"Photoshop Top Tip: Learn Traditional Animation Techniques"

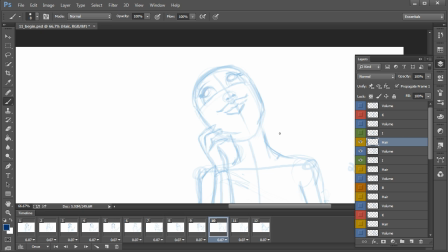[8:28]
And we'll kind of zoom in here. And so we're going to start to really see some more action begin to take place as that hair starting to now come around towards the other side. So at this point, the action happened really quick.
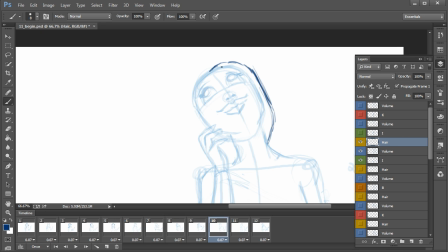[8:48]
We don't want it to feel like the hair is moving around her head in slow motion.
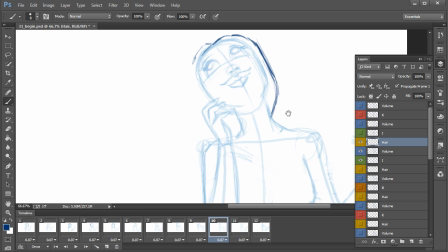[8:53]
So now we're not going to have any kind of whipped pieces of hair on her right side, but rather on this side over here where we started to droop it outward, it's starting to get kicked up as well. That hair is making its way around the back of her head.
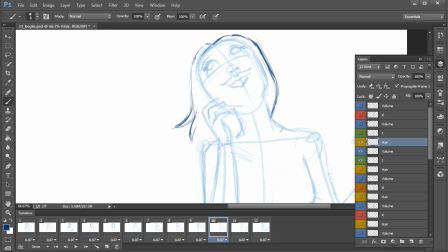[9:12]
So we may have this one right here kind of curled up a little bit. Might look kind of something like this. And so basically you want to have a little bit of delay, a little bit of drag from this point onward for the hair.
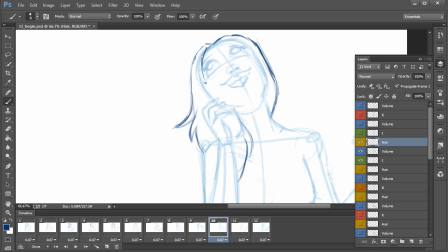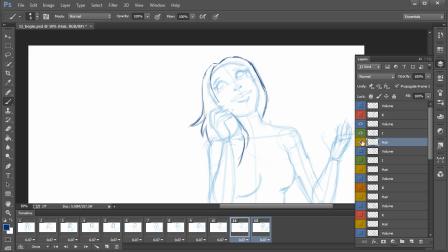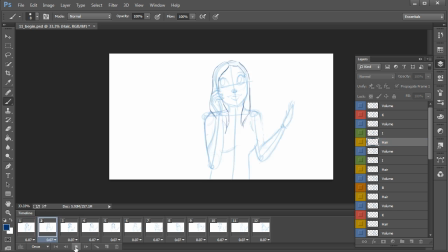[9:38]
And let's go ahead and play that and see how it's looking. All right, very cool. So I'm really starting to feel that. So these last two frames, we just kind of want to draw a couple more to kind of show that drag a little bit of the hair getting swooped around. So we'll jump to frame 11,
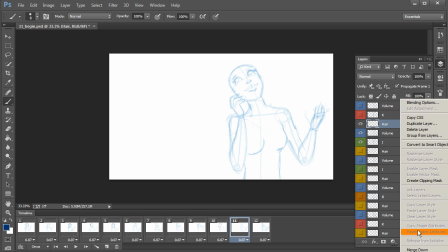[9:59]
make another hair layer for frame 11, and just zooming in here.
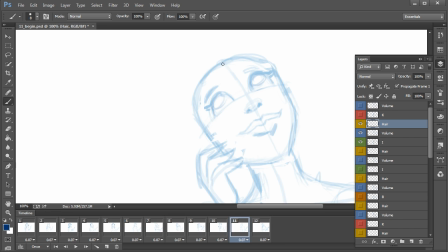And so right here, I don't want any kind of curled out pieces. I want them to all be kind of curling inwards as they're starting to,
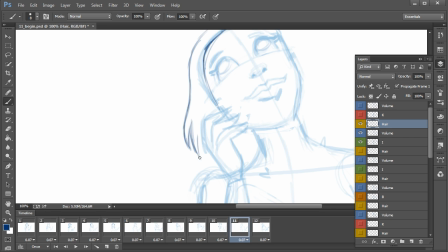[10:23]
basically gravity starting to take its effect as the hair comes back around to kind of settle that motion, if you will. Something like that, maybe.
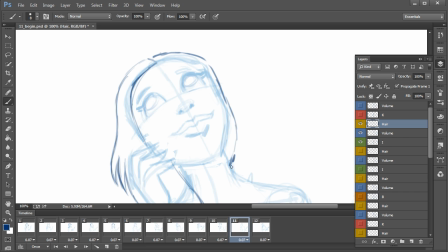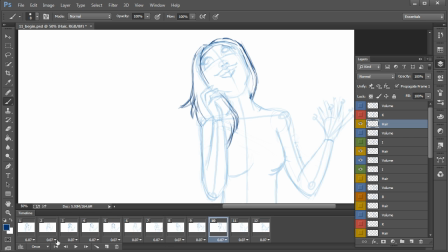[10:43]
All right, very cool. We'll get those previous frames there, hiding the visibility of that new drawing we just created.
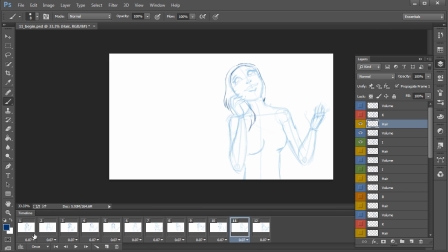[10:51]
Let's go ahead and play this back again. All right, so we got one more, basically, where we want the hair to kind of have a little bit of bounce to it.
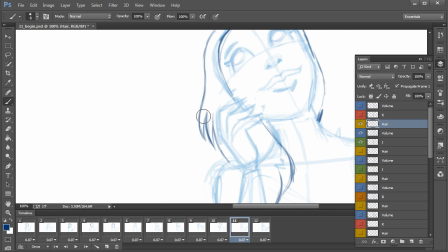[11:01]
Before we do that, though, I am kind of feeling like I may want to adjust this particular drawing. I may want to kind of bring that out further, just kind of making that comparison from the previous hair drawing. May want to kind of bring that out just a little bit further. I felt like I had it coming in a little too close.
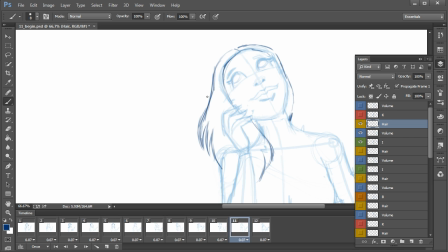[11:23]
All right, so that's feeling better.
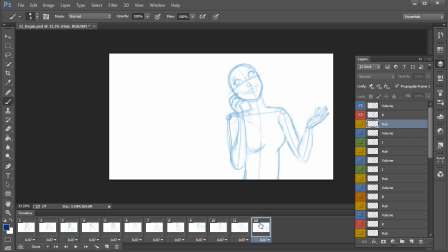[11:29]
All right, great. Let's go ahead and jump to the last frame. And creating a hair layer for it.
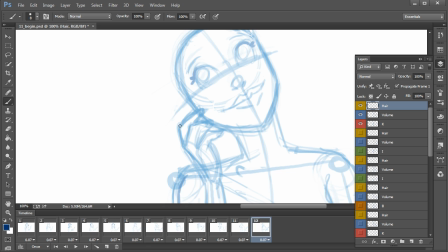[11:40]
And we'll zoom in here. And so for this last one, I just kind of want to have a little bit of bounce to those little strands of hair that we already kind of see.
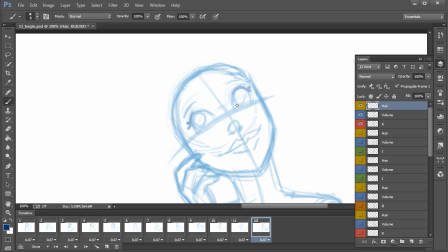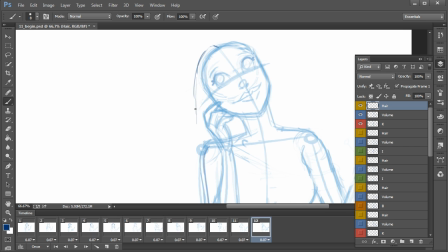So it might look kind of something like that,
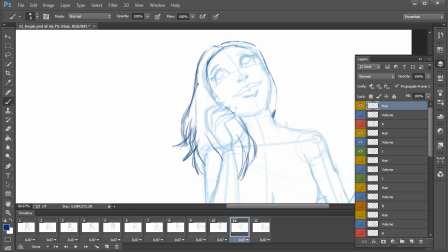[12:11]
where those two pieces that we saw on the previous drawing, they've kind of settled down and they're kind of bouncing now. Kind of a recoiled motion.